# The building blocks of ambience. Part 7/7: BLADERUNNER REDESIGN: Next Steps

It's very much something that you do to mimic the natural sound of things being interacted with.
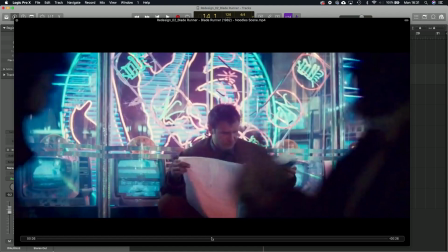As far as sound effects goes, this is a perfect moment.
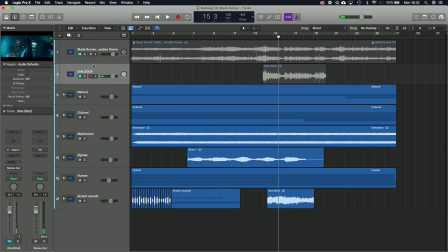Now, let's just listen to this without any sound. This is a perfect example of where you might design a sound.
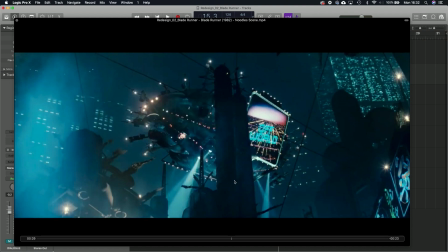Now, the sound of this machine, this vehicle, this blimp right here, this is where you might want to design a sound. This is where you're going to have something that's unnatural, something that has a sort of a sci-fi feel to it.
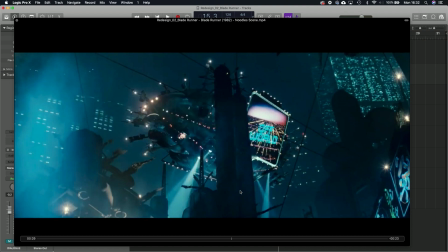Now, as we know, I used the sound of a accelerating bus just to kind of give it some sort of sense of presence. But this would be an area where we'd really want to design a sound. What does that object look like? What does that object sound like?
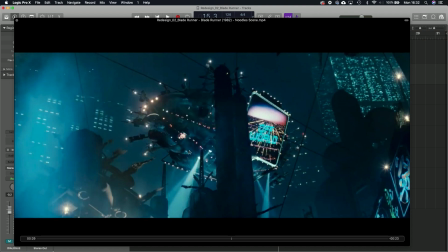And that would be a case for some serious sound effects to try and kind of give it an otherworldly, an unknown sound, an unnatural sound that we can design and take some time over. The next one is quiet and silence. Now, sound designers know that there's no such thing as silence. There's only relative quiet. There's something loud and then there's the relatively quiet afterwards, right? You can only have quiet if you've established what loud is. So we say silence because we know it doesn't really exist. You can choose your silence. The bit of silence between two tracks on a vinyl record is anything but silent, right? It's got crackle, pops, it's got a kind of it could have like a dusty, scratchy sound, but there's no music playing, so you think, oh, well, relative to the music that was playing, it's now gone silent. But of course it isn't silent. There's a massive amount of noise that comes out of it. We get to choose what our relative quiet and what our silence sounds like. And that's very powerful and certainly worth considering in your ambient soundtrack.
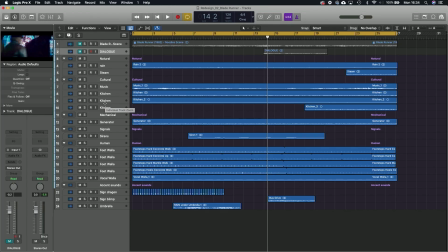Okay, so just to recap then, we've gone through the different layers of building up an ambient soundtrack. We started with natural sounds and we found rain and steam. Then we have the cultural sounds, the kitchen sounds, the sense of placement.
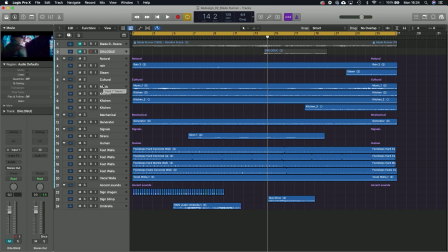That also included some diegetic music. We have the mechanical sounds of the generator. We have the signal sounds of the siren in the background. And then we have the human sounds, the foot walla, the vocal walla, the crowd noise.
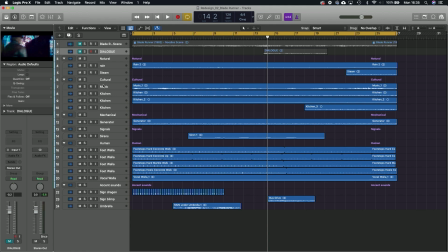Then we have accent sounds, things that are synchronous, things that we need to hear that are in sync with the picture. And for that, we have the dragon sign, we have the blimp that we might later want to do some proper sound effects for.
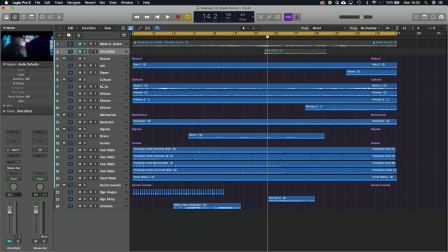And we also have the umbrella sound. So where the rain sound, the general sound of rain, starts to become a lot more focused with the camera and how we're moving through it.
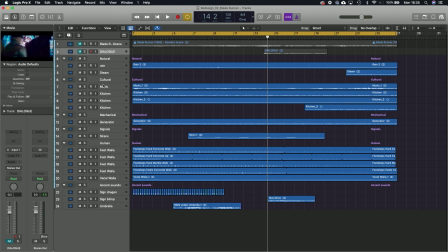The sound of the rain needs to be changed and accented to fit what it is that we're seeing. And so let's listen through to what we've added and see where this scene ends up,
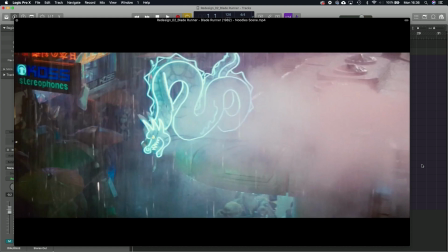what we've ended up with simply by chunking it down and adding the building blocks to what it is that we can see based on the workflow of going through ambient sound as I have explained it.